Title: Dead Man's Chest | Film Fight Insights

This week we continue to discuss the legendary Pirates of the Caribbean franchise and I'm going to highlight Pirates of the Caribbean Dead Men's Chest, film 2006. It was directed by Gore Verbinski and starred Johnny Depp, Orlando Bloom, Keira Knightley. Of course we've seen these characters before in the Pirates of the Caribbean first installment, Curse of the Black Pearl.
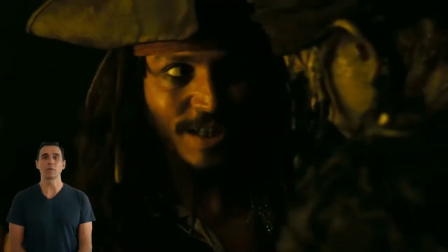This story brings us again into the world of Captain Jack Sparrow, played by Johnny Depp,
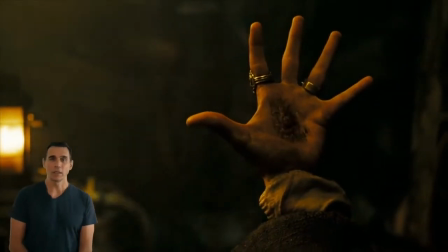who is reminded that he owes a debt to Davy Jones, who captains the Flying Dutchman, a ghostly ship with a crew from hell.
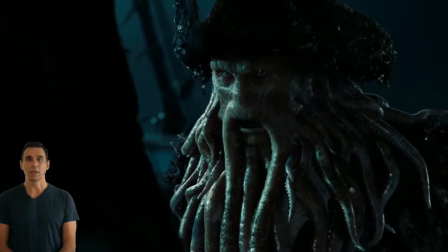Facing the locker, Jack must find the heart of Davy Jones, but to save himself he must get the help of quick-witted Will Turner,
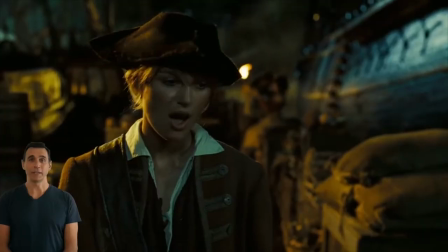Orlando Bloom, and Elizabeth Swan, Keira Knightley.
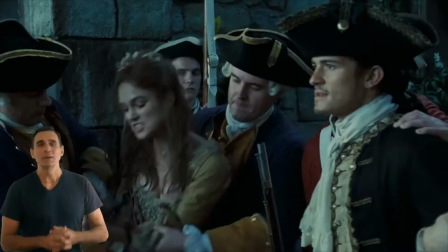If that's not complicated enough, Will and Elizabeth are sentenced to hang.
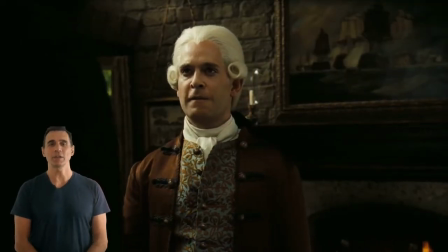Unless Will can get Jack's compass from the villainous Lord Cutler Beckett beautifully played by Tom Hollander.
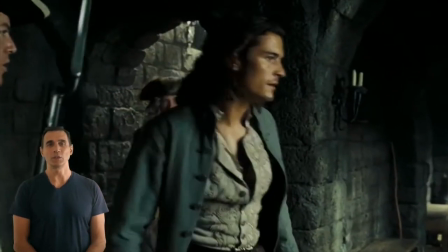So of course Will is forced to join another crazy adventure with Jack. So let's get to the real stuff, the sword fighting.
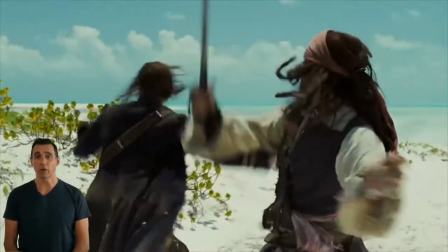Okay it's kind of real looking but it was heavily choreographed punctuated with pieces of humor and seemingly death-defying
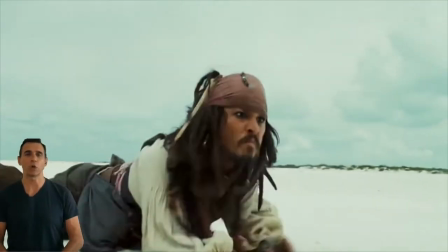stunts that made the fight a definite must one to talk about and if you haven't seen it it's a good one to watch.
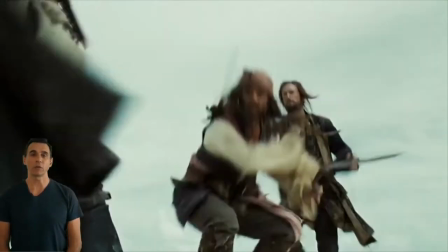If not for anything else but the entertainment value.
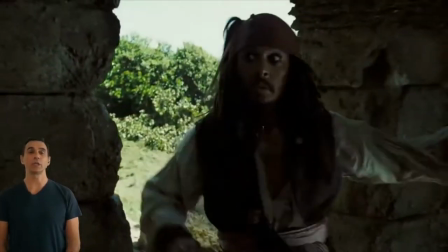The sequence was known as the Crucius fight, Isla Crucia fight, I can't even say that, and if you search for it on YouTube you can find it there.
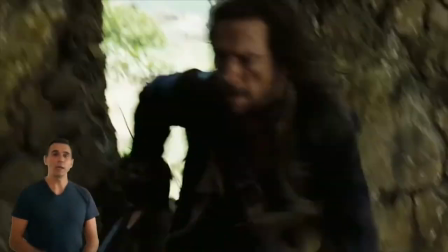But before we discuss the fight itself here are a few things you need to take into account.
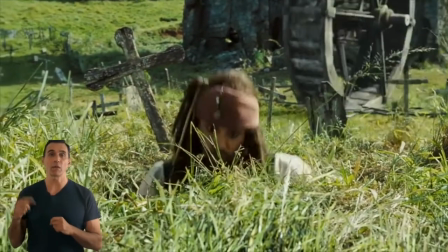The gigantic wheel upon which the sword fight between Sparrow Turner and Norrington took place weighed about 1800 pounds that's
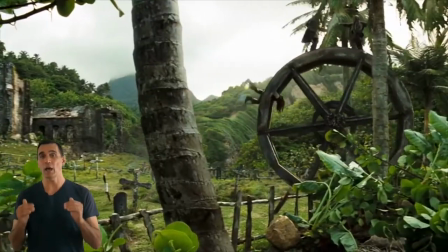816 kilograms and stood about 18 feet high and Jack Davenport who played Commodore Norrington,
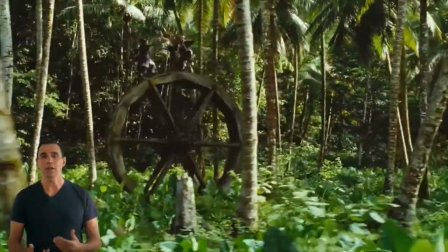recalls that performing the sword fight is worth kind of like learning an exhausting and slightly dangerous dance,
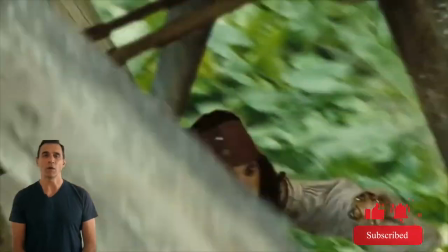particularly when filming a dueling scene in over 100 degrees heat on a mill wheel with Depp and Bloom in this actual sequence of Dead Men's Chest.
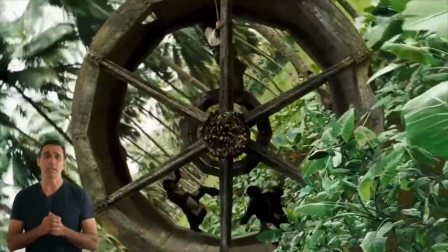He said, I did keep fainting at one point, he said. I think I had the most clothing on.
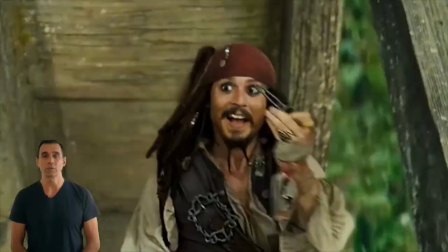Well, that's for sure. Orlando, of course, doesn't really sweat. He merely glows. We were struggling a bit at times though it was intense. As much of a spectacle that this scene is there are a few errors.
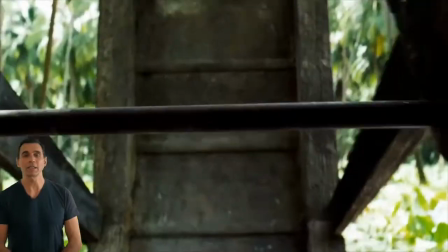Jack Sparrow hit his head on the bar while running inside the wheel but never hits his head on the bar again.
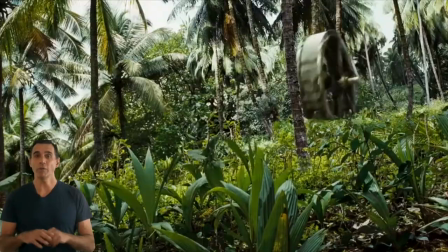Another thing was that several of the characters also make it to the beach long before the wheel does despite the fact that it's moving incredibly quickly. Now the fight is really well set up.
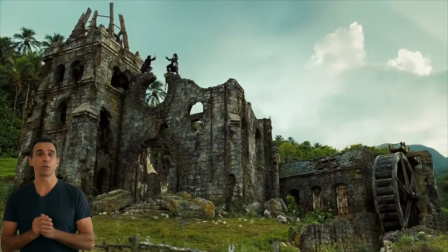The music tells us that we're in for a spectacle, a true pirate duel in an interesting backdrop of an old mill sitting rotting in the Caribbean sun. The setup for the entire fight was not only the disdain the characters had for each other, but the fight was,
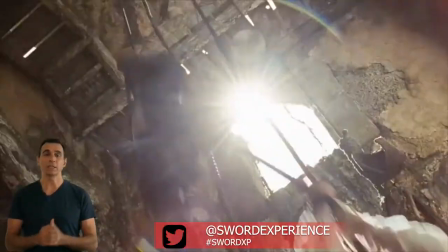there was another character in this fight and that was the key to Davy Jones' locker that constantly changed
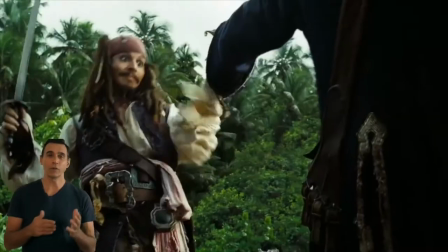hands or locations and was interwoven into the sword fight for the action to move
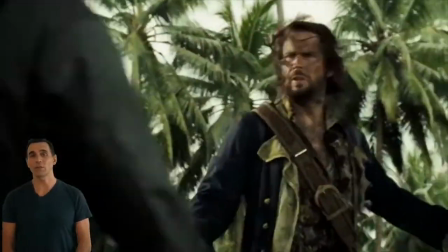from one place to another. We talked about the size of the wheel and in several times in the sequence we see the actors fighting on top of it.
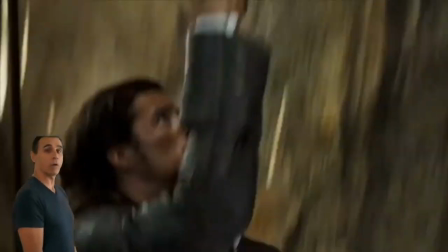We see amusing moments of the key changing hands while Norrington and Turner fight through and on top of the
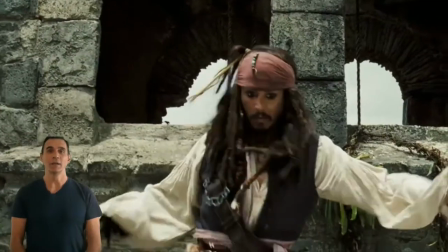building with Jack Sparrow sneaking in the background to snatch it from Norrington while he's distracted by the sword duel in front of him.
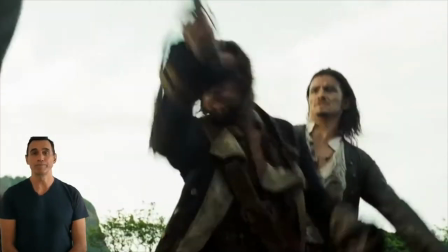But then Jack is caught and
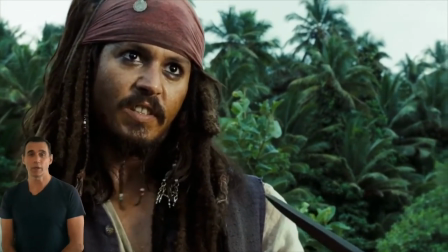the action stops for a moment long enough for a fun piece of information between the characters
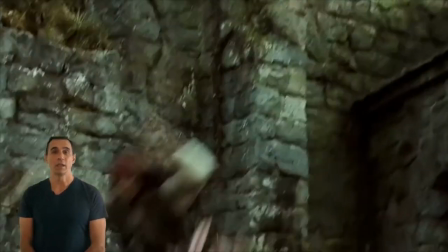and for Jack to roll off and jump to safety which then allows the action to continue
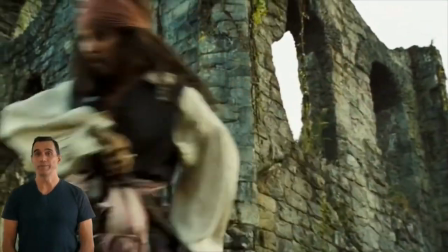and for Jack to scurry off thinking he's won but then the action takes another
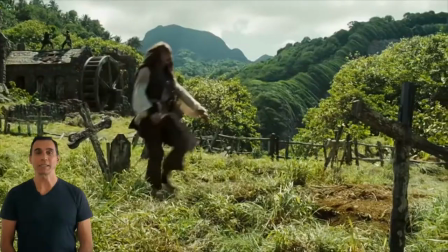turn and another caveat is thrown into the mix while Sparrow makes his escape and falls into a grave unaware that the wheel was now
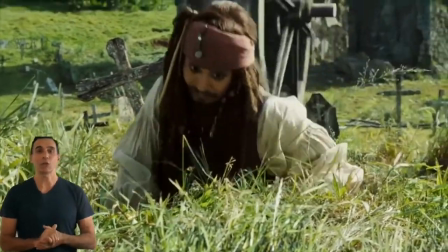dislodged thanks to the antics happening on top of it and he's now seemingly crushed into the rotten wheel only to find himself running like a hamster inside of it
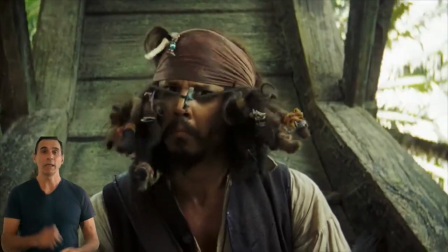trying to stay alive from the sword swinging around him and parts of the wheel about to crush him to death.
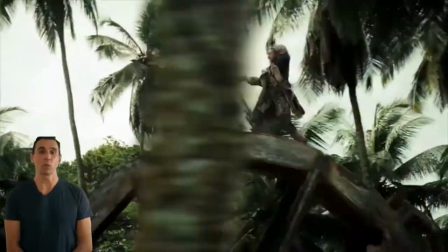The entire sequence was voted as the best sword fight in the franchise history and for good reason.
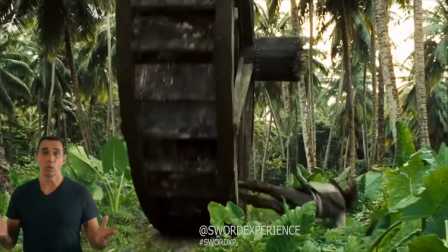It wasn't that the sword fighting was better or more intense there were other battles that had more complicated action yet it had humor,
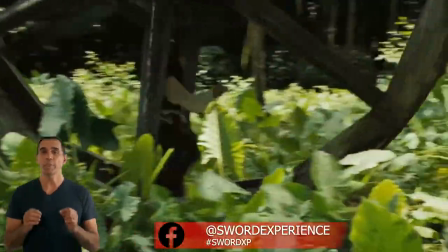action stunts, visual effects but they were all centered around getting that damn key back.
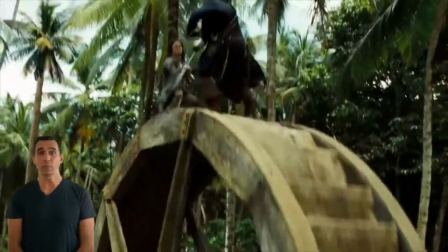So we followed the key and around it the action played out in a beautifully choreographed dance.